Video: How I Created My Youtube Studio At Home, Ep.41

This is the best that I could achieve within this room so it's a very small room I use the 30 mil focal length because that gave me you know enough space above and the back also with a smaller aperture this is I think on 1.4 I could just you know pop myself out and also give you you know just some depth the second pain point that I had was this light is freaking awesome however I started to see this very weird shuttering thing inside of the C100 and I think it's because of the LED and the refresh rate on it so I had to take the shutter speed and boost it to 1 100th of a second now obviously when you do that you lose light I was okay with doing that as opposed to maybe pulling out my bigger light or whatnot I this one this light I love and I will highly recommend this light it is a whopping 280 bucks and it's definitely one of the best investments I've ever made so what I want to do right now is I want to take the time and turn off all the lights I'm going to shut everything down and then I want you to see one by one what each light does and how it helps achieve this final product so
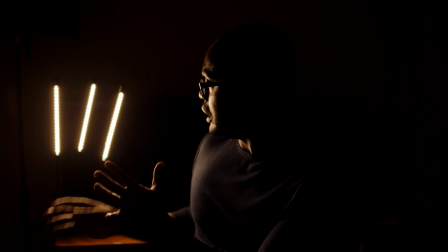(4:53)
the first light is the practical I love practicals I got this light for 15 bucks I just thought it would be like a really nice light that I could have on my desk it's also giving me a really nice edge light right here that's opposite color of the daylight which you guys know you've seen
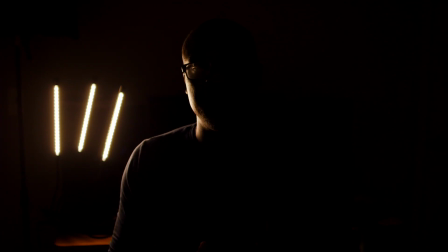(5:13)
in a lot of blog videos and whatnot they complement each other really well I just said hell like it's a cheap light might as well I don't know the CRI and I really can care less about it quite honestly now this light right here is actually a quasar wireless light um I
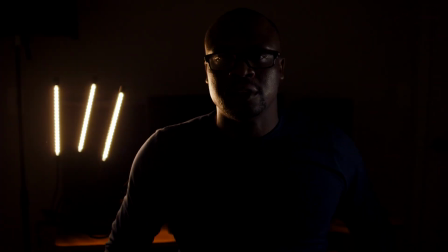(5:33)
have this that's bright I have it there and as you can see it's kind of complementing another edge light but it's not as strong and it's gonna definitely give a different definition than the key light here all right the third light is
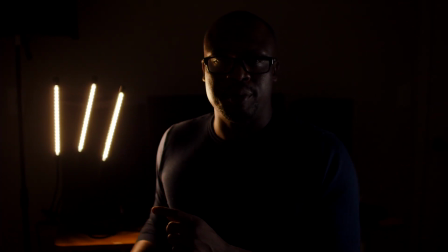(5:48)
actually my computer light let's see if it turns on there you go yes it doesn't do a lot but it does enough it gives a nice shoulder edge of lighting and you know makes me feel like
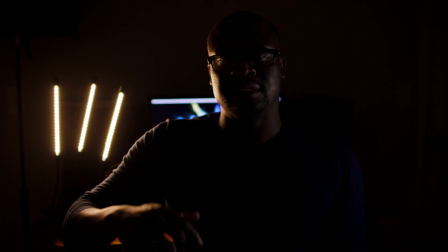(6:05)
I'm doing something on the computer the next light is an actual another quasar wireless light but
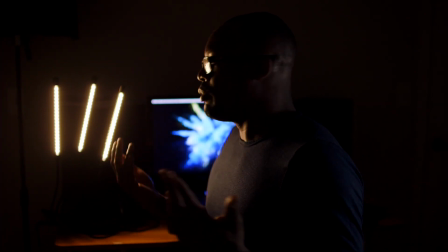(6:11)
I put a green gel over it preference was I like the green because it just threw more on the wall and kind of reminded me a little bit of Star Wars.
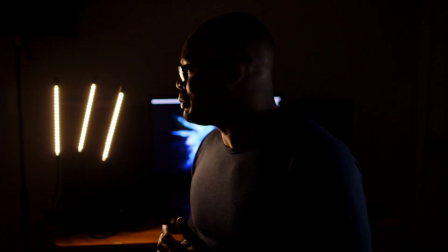(6:24)
And I kind of like Star Wars, especially green lightsabers. Those are my favorite.
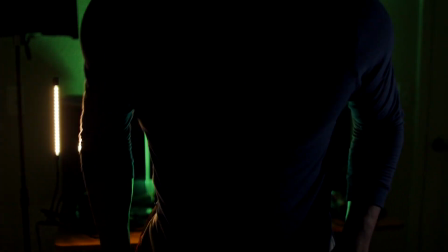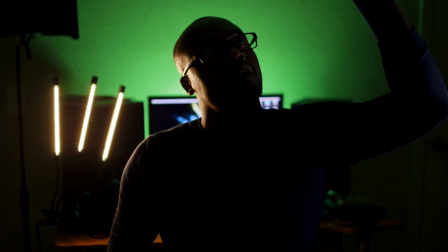(6:35)
Awesome. Let me turn on the Nanlite 60 so you guys can see that.
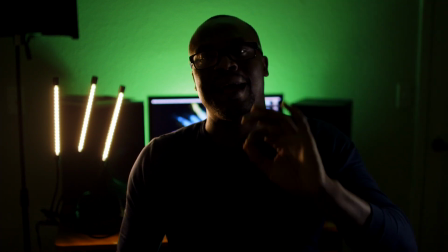(6:42)
But I'm going to show you it without the egg crate on it first, okay?
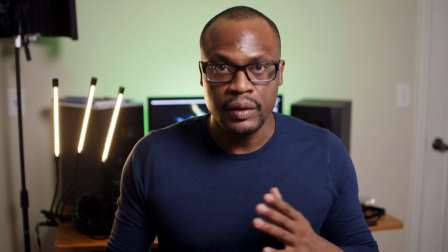(6:50)
So here it is. So here it is without the egg crate.
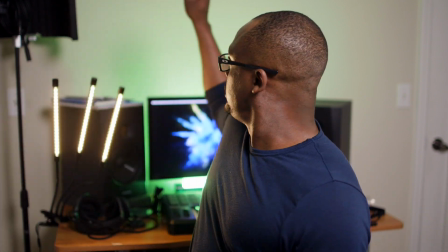(6:57)
it's great lighting don't get me wrong but you see how it takes away
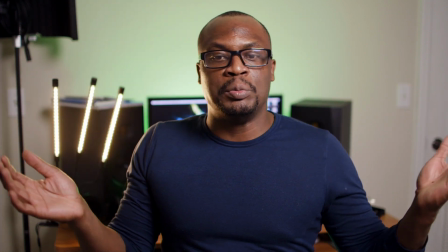(7:02)
from the green a little bit my room is just kind of subtly
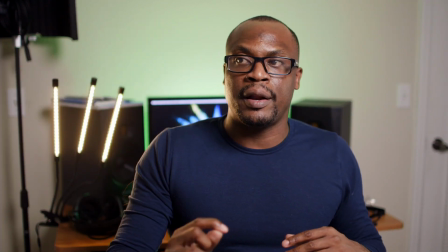(7:08)
just flat and I thought about it I could have bought a a
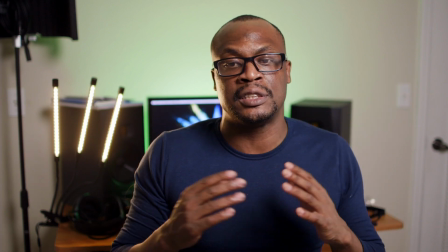(7:13)
crate online from Nanlite but I just didn't want to waste any more time trying
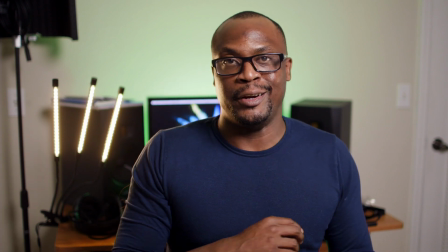(7:18)
to make this set up so what I did which here is one of my moments is I took my Aperture
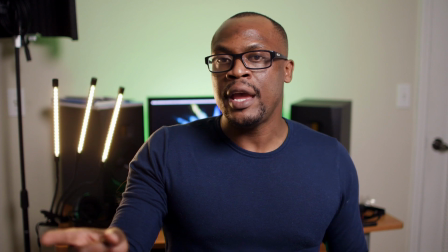(7:25)
Mini Dome 2 egg crate and I used... you guys heard of staples?